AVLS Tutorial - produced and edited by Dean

Most bad videos fail because of the same 4 things: AVLS, or audio, video, lighting, and stable shots.
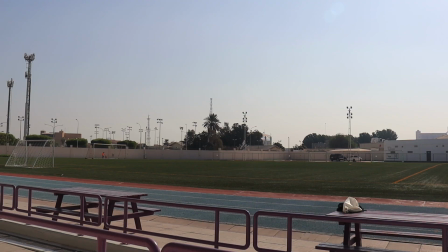Audio refers to what sound is accompanying your video. This could include natural sound from an environment, dialogue between 2 characters, or music. Audio is a third of the video viewing experience, so it's important to never neglect it. Let's take a look at an example.
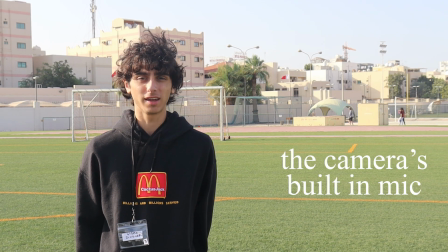As you can see, I'm currently outside using the camera's built-in mic, and the audio is near unusable and very distracting for the viewer.
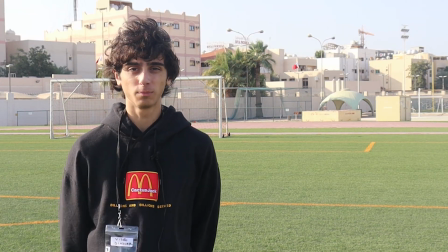If I were to quickly attach a lavalier mic, the audio is much clearer and the shot is no longer ruined by its sound.
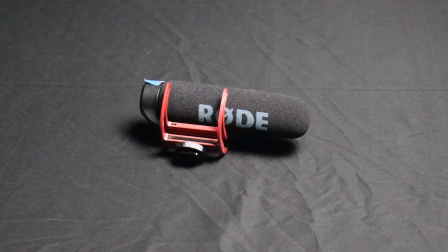Here's a quick run through of some resources you can use to capture good audio. Shotgun mic. General environmental sound, good for capturing room tone.
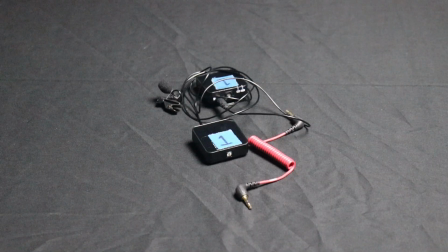Lavalier mic, a small mic that goes on the talent's body, used for capturing dialogue. Handheld mic, a mic held by talent used for interview footage. Video is everything related to what your camera captures. Be mindful of your composition, leading lines, headroom, and other facets of video. It's important to create a visually engaging video in order to best reach your audience. If your footage is sloppy, you will lose your viewer.
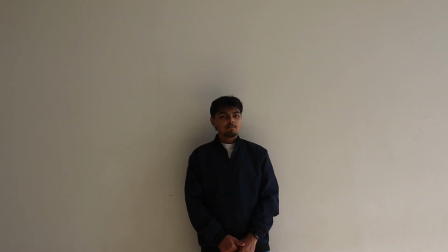Ask yourself these questions when shooting. Is my shot properly focused? Can I incorporate the rule of thirds in my shot?
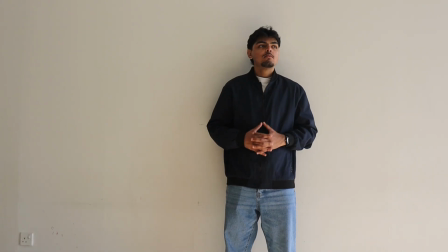Is there too much headroom? Is the camera level? Is this shot type right for this scene? Keeping these in mind can elevate your composition and create videos that are engaging for your viewer.
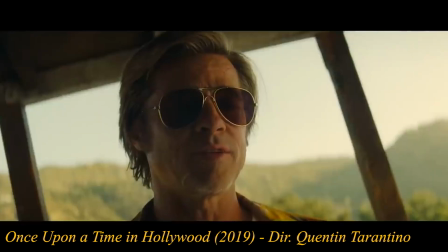The rules of composition can be broken, but there must always be a good reason, and it's important to understand the rules before you break them. Lighting works in union with composition to create visually appealing shots. Bad lighting can destroy your video.
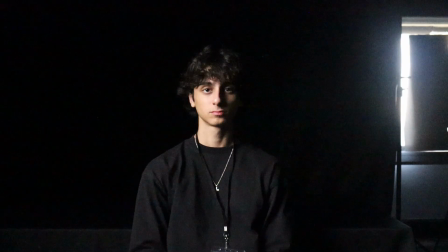Shots where the light is facing the camera, light that's too strong, too weak, and more distract viewers and destroy their immersion.
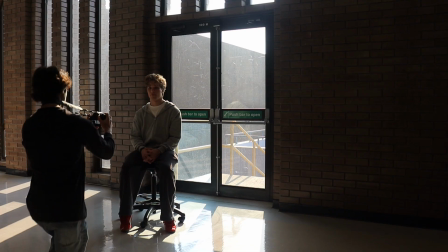When working with natural light, which is difficult to manipulate, you'll need to maneuver the camera to properly light the shot. You may choose to use a studio light, and if so, you need to know where to position it. 3-point lighting involves a key light, fill light, and backlight.
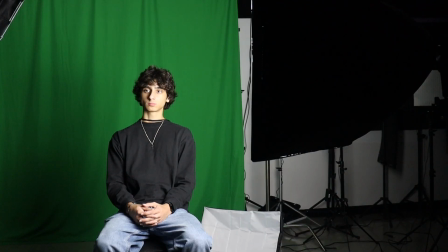You can make do with just the key light. Just always keep in mind the emotion and visual the lighting gives your viewer. A lack of stable shots is an amateur mistake that instantly drags down any video. A shaky shot can make a viewer feel off balance and, more importantly, distracted.
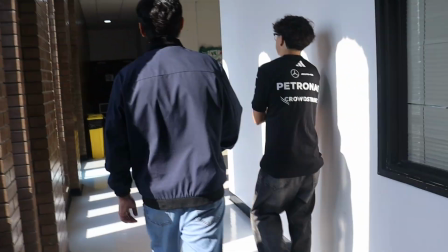If the shake is egregious, the shot may be unusable.
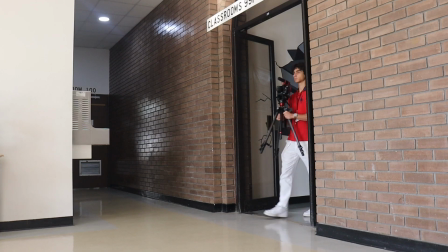If you wish to incorporate movement into your shot, instead of simply walking around with your camera on a tripod, pick up a gimbal.
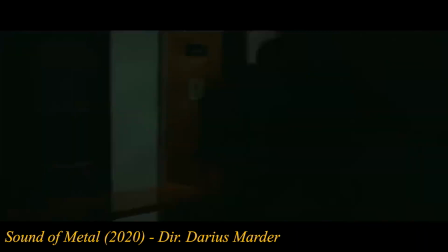Much like composition, rules may be broken, and you can run and gun handheld, but it must always be for a good reason.
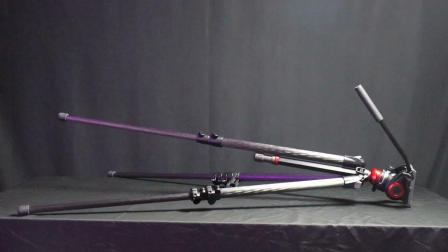For a majority of shots, keep your camera on a tripod or a similar stabilization tool to eliminate distractors in your videos. AVLS may seem daunting at first, but it's important to always consider it in every shot. Prioritizing it will create videos that are engaging, thoughtful, and professional.